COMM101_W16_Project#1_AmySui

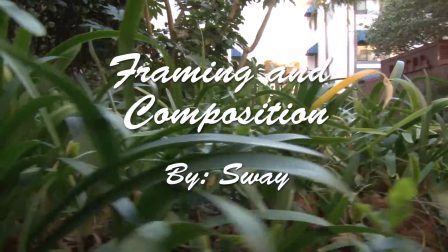[0:00]
Hello, my fellow production peers. This will be a tutorial on framing and composition.
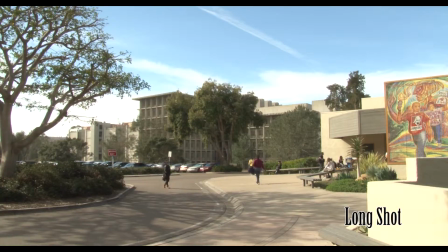[0:07]
Enjoy! Alright, so let's get started. First off, we have the long shot. A long shot is more focused on taking up the full frame of height when referring to a person or subject in the shot.
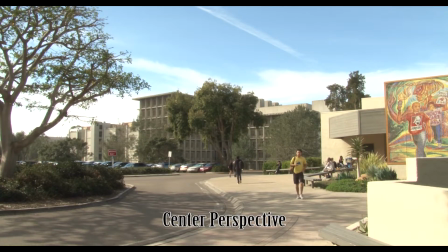[0:25]
In other situations, it may also mean an entire shot of the whole scene and the environment,
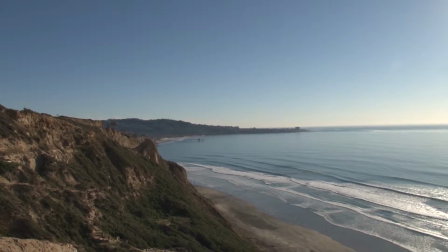[0:32]
and also considered an establishing shot that gives the viewer an idea of where the subject will be placed in.
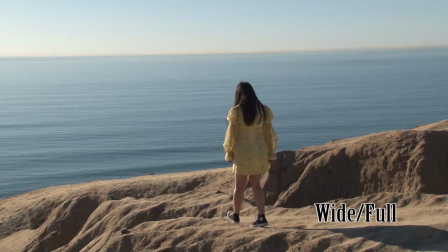[0:41]
Secondly, we have the wide shot where the subject takes up the full frame head to toe.
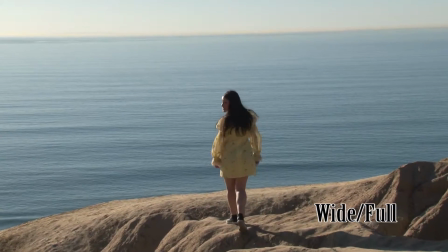[0:47]
You can see how the subject obviously doesn't take the entire width and height of the frame,
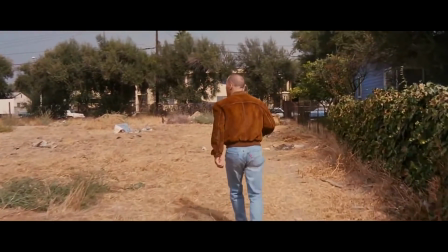[0:52]
since this is as close as we can get without losing any essential parts of the body.
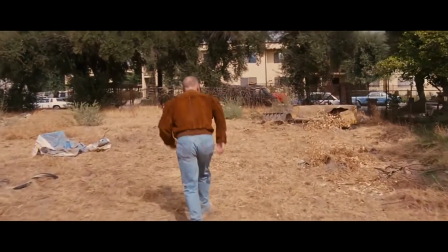[0:58]
The small amount of room above and below is considered the headroom,
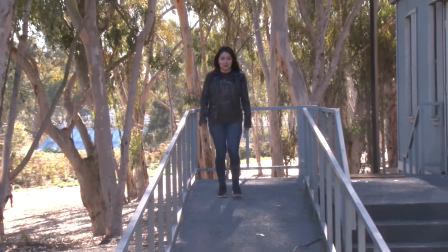[1:03]
and it is used to create some much needed balance.
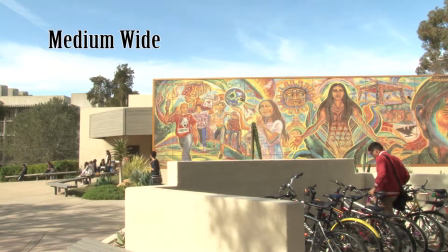[1:08]
Next, we have the medium wide shot that shows the subject usually being cut off across the legs and below the knees. Remember, if the space does not serve a function, fill the frame.
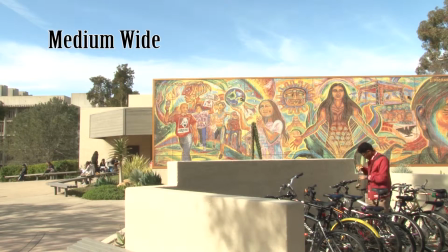[1:24]
You don't want dead space.
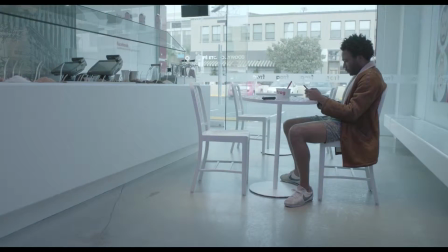[1:26]
Negative space is used to highlight what is important, and it gives significance to the story.
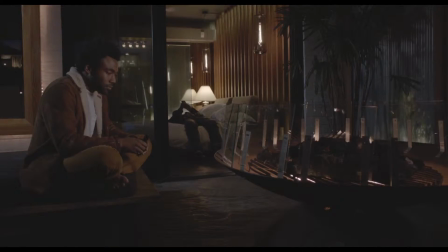[1:34]
It can also create a sense of isolation, loneliness, and sometimes even tension.
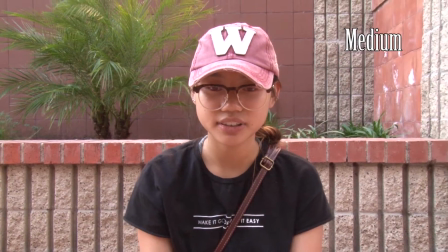[1:41]
The medium shot usually shows a character from the waist up.
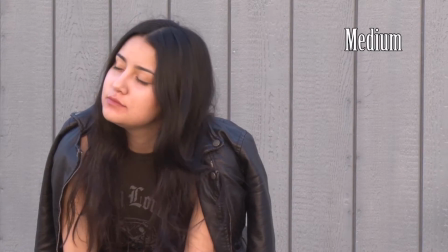[1:46]
It's used frequently because it replicates our human experience of
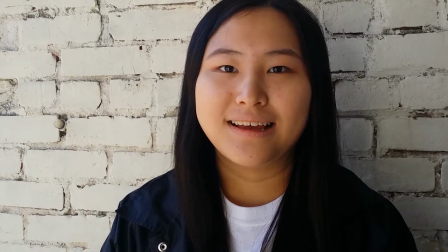[1:52]
proximity without intimacy and provides more detail of the body than the long shot does.
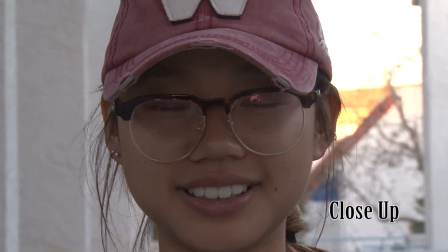[1:59]
Next, we have the close-up, where we focus on a certain feature that is significant to the subject that takes up most of the frame.
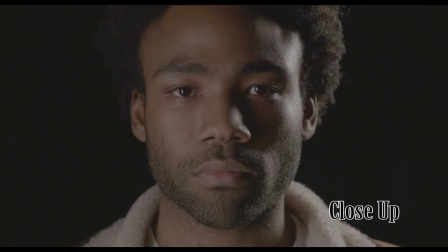[2:08]
Usually, a close-up is emphasizing their emotional state.
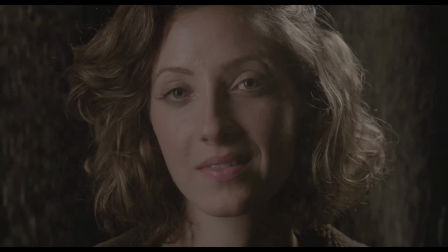[2:13]
They are useful for showing detail, delivering facts, and exaggerating facial expressions that convey emotion.
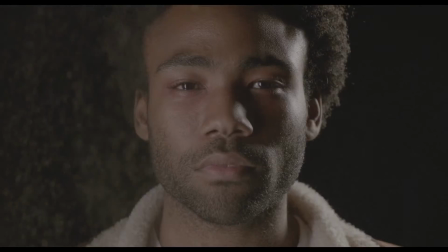[2:20]
This way, the viewer is drawn into the subject's personal space and shares their feelings.
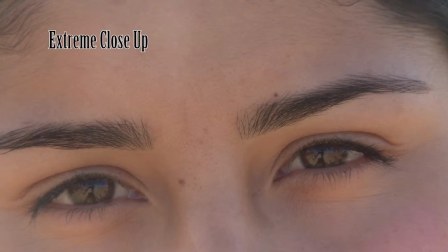[2:26]
And of course, we have the extreme close-up.
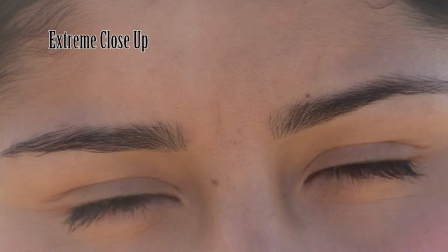[2:29]
It's one of my favorite shots because it gets right in and shows extreme detail of the subject.
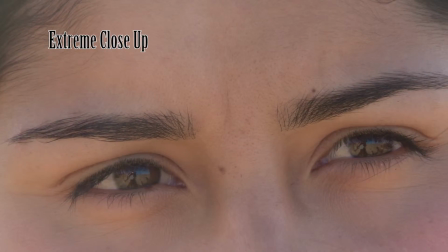[2:36]
Usually, it shows very dramatic reactions or certain emotion of gazing into the eyes
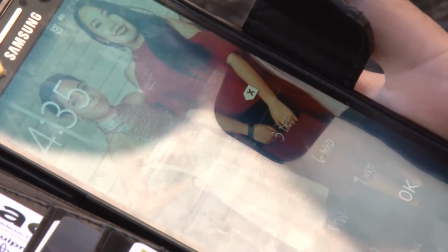[2:44]
or of a particular detail that needs to be focused and centered on.
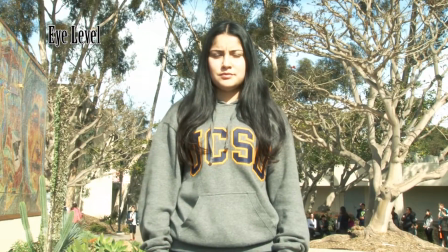[2:50]
We also have the eye level, which is a very common shot, and it's considered to be a fairly neutral shot that gives the real-world angle that we are all used to.
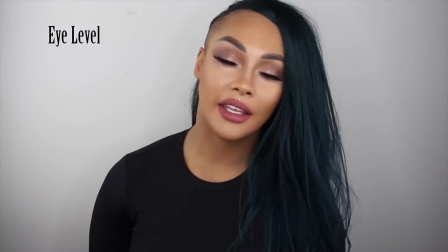[3:03]
It shows the subjects as we would expect to see them in real life, as if they were in front of us.
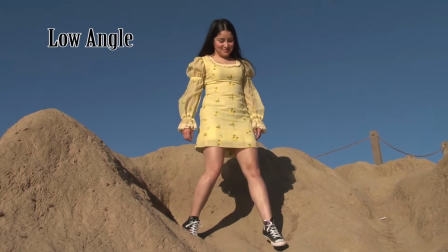[3:11]
Sometimes I get confused with the low angle and the high angle, but basically the way you should see it as
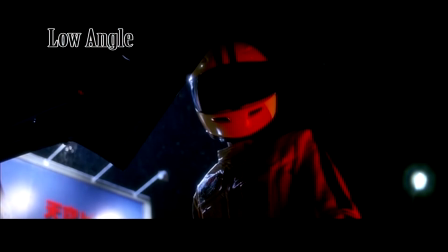[3:20]
from the low angle, view yourself to be in the position of an ant.
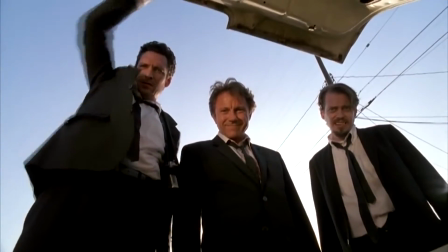[3:25]
So when you see the subject from below,
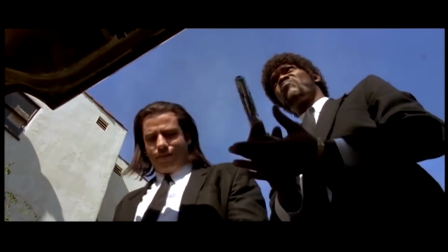[3:29]
you see in the shot that it gives off the impression that the subjects are being more
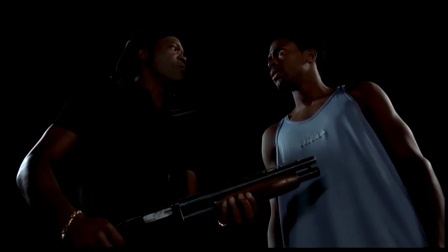[3:36]
powerful or dominating over the viewer or the subject that is within the world of the film.
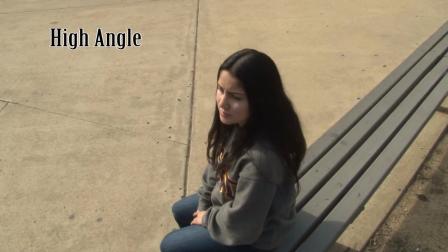[3:45]
Whereas a high angle,
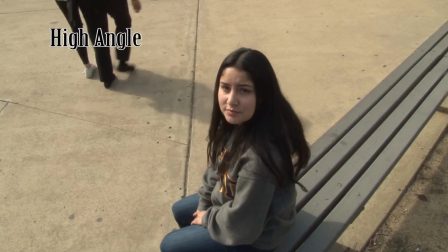[3:47]
you see that the subject is shot from above and the camera is angled down towards the subject.
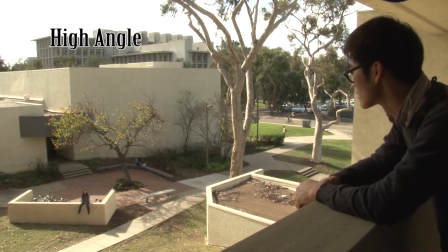[3:54]
In this way, it gives off an effect of
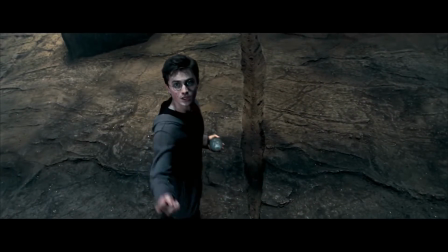[3:59]
lowering the subject or making them appear to be less powerful, less significant, or even submissive.